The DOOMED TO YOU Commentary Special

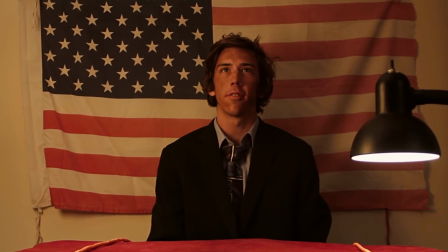(53:04)
I bought a desk for the vet's office and the cardboard box that
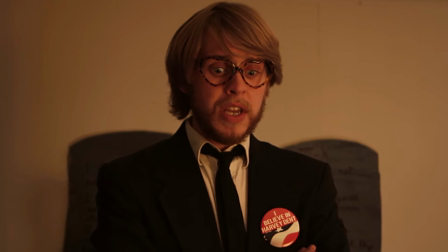(53:09)
came in became those uh two uh ten commandments behind uh kevin
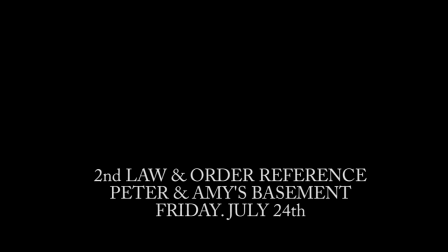(53:15)
and uh toilet flush but like but like we we made like we spent like an hour setting
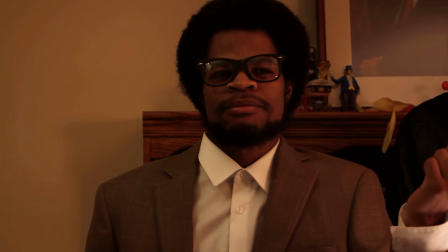(53:20)
up this like basement courtroom with the three desks and uh it
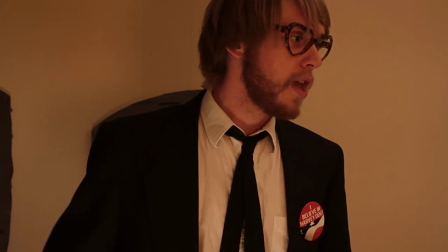(53:26)
was for like two whole days uh this whole thing turned into a real set yeah yeah we filmed this whole episode in two days
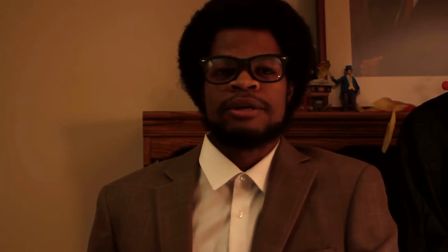(53:34)
uh whereas like some episodes like episode three took us like the entirety of the show to film uh we just did a marathon last couple days um and it
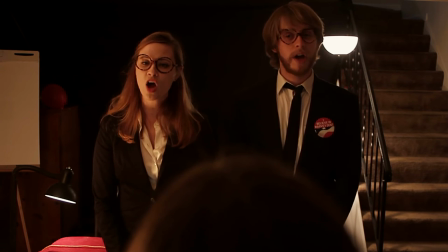(53:43)
was this i remember us rapping on everyone in this in this sequence like this was the these were the couple days where we rapped
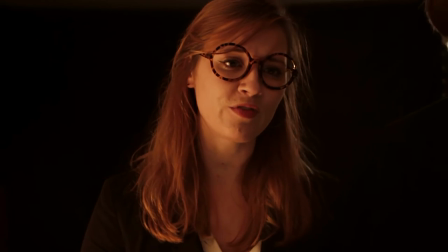(53:50)
on every single member of the main cast and it was it was very emotional uh i think like the last thing we did was me talking to ray that
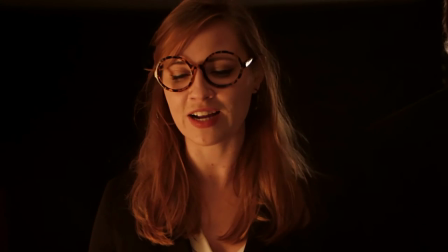(53:58)
sounds right i the very last thing we did was me as doc brown a punch in on me on the stairs no oh hey foreshadowing
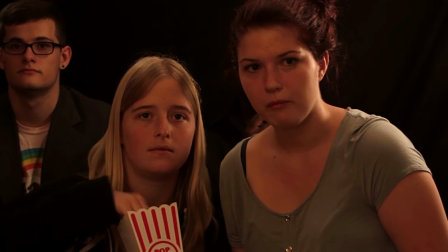(54:08)
as and also if you look in the top left hand corner there's my sister watching me get torn apart if you look at the top left hand corner
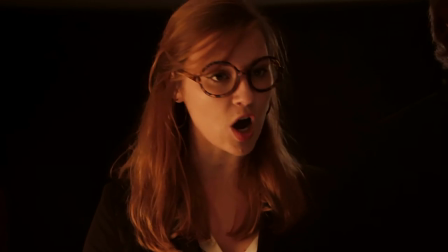(54:16)
at the end of the sequence you'll see my hand holding up the black curtain behind oh really Kevin and Sam yeah there it is right there hey oh
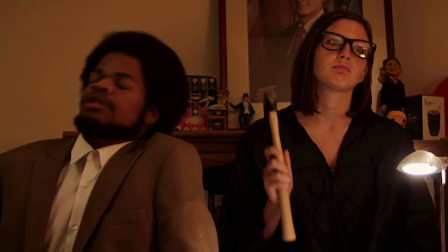(54:24)
hey that was a gilly that was dr. girlfriend uh playing the stomographer on a typewriter that she bought for me here's the mad men scene
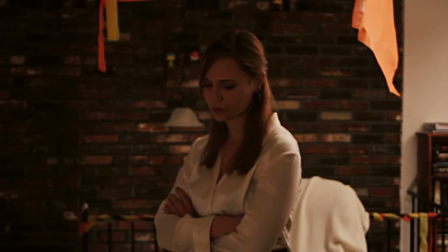(54:32)
that we shot in the middle of the goddamn day but you wouldn't know it forrest you originally want to do this by candlelight is that
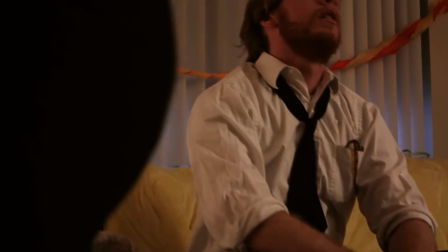(54:40)
is that a thing that we were talking about barry linden this shit no i
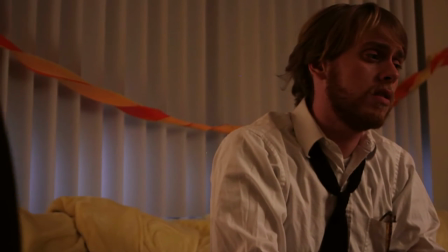(54:44)
don't think so no i'm a crazy person sorry folks i think it was
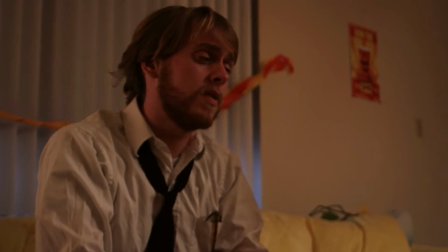(54:49)
supposed to kind of look like it was lit by candlelight but um not that we were going to do it that way Maybe.
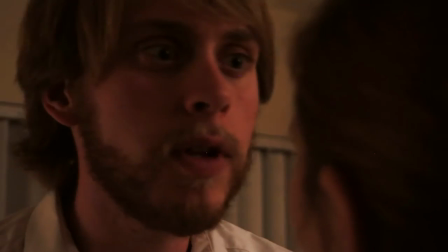(54:57)
Also, go ahead. Oh, no, yeah, I'm not really sure about the candle thing. I don't remember that being a...
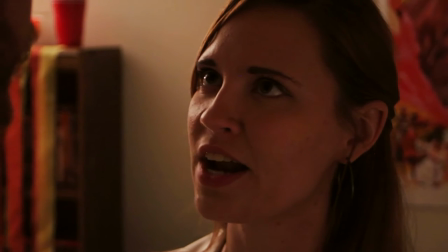(55:03)
Oh, okay. I was thinking I have a terrible memory.
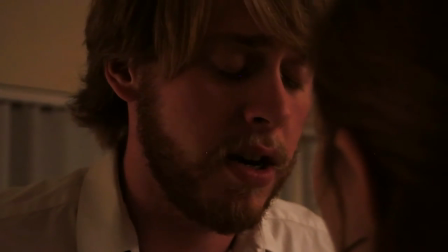(55:09)
Also, we realized at the end of this that, like, oh, wait, we need someone to say one-minute warning.
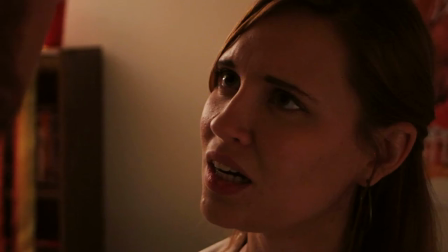(55:16)
And Gabe just sheepishly kind of said it.
One-minute warning.
And we left it in.
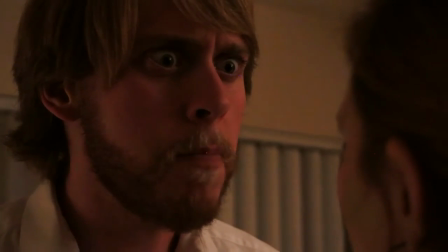(55:22)
We thought it was hilarious, so we kept it in. We kept it in. so instead of that like authoritative like like a bailiff saying it it was
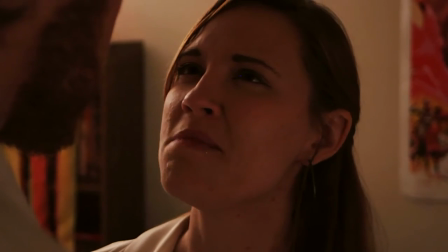(55:29)
gabe levy announcing that there was a one minute warning uh and that leads us almost
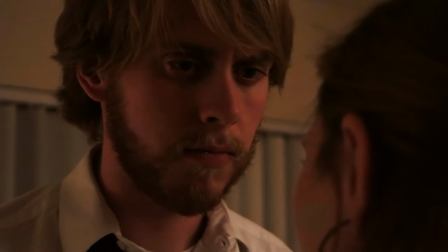(55:37)
almost almost to the end i remember um the the banner coming down was kind of an on the moment like
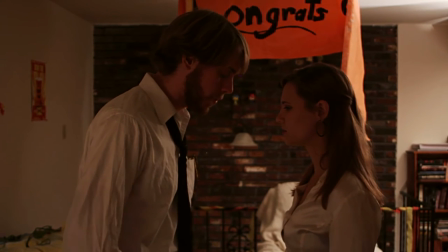(55:43)
sam needed to go out the door like three seconds before we ended up shooting the banner falling down
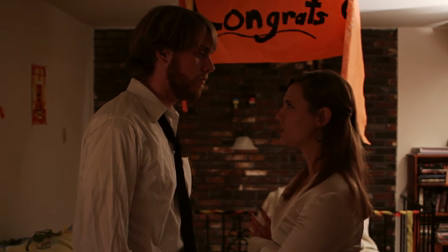(55:49)
but it was something that i was like very adamant that we try and get in it just kind of occurred to me that that was something that we could do, and I'm very happy that we did it. It's a good punctuation mark at the end of this. It says that the times, they are a-changin'.
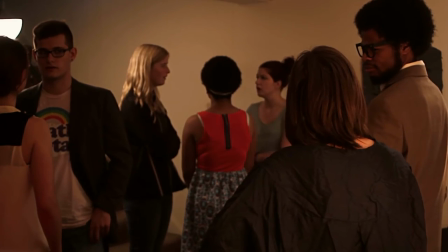(56:00)
Yes. We did more than one take of this, and I don't know why.
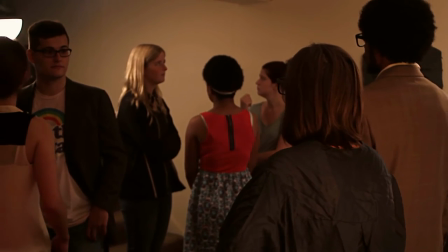(56:05)
This is the first take of the whole thing, and it was the only one I was ever going to use,
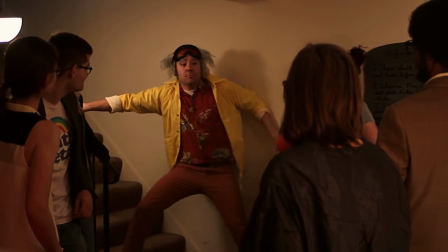(56:10)
because I fall, and then I try to, like, course correct, and at one point,
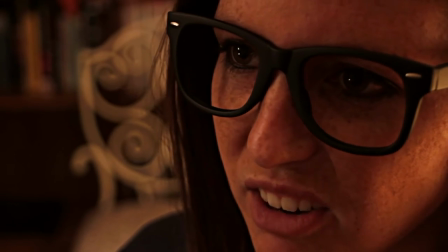(56:15)
I'm, like, completely parallel to the stairs, and I'm walking up the stairs parallel. It was some Buster Ketonian shit.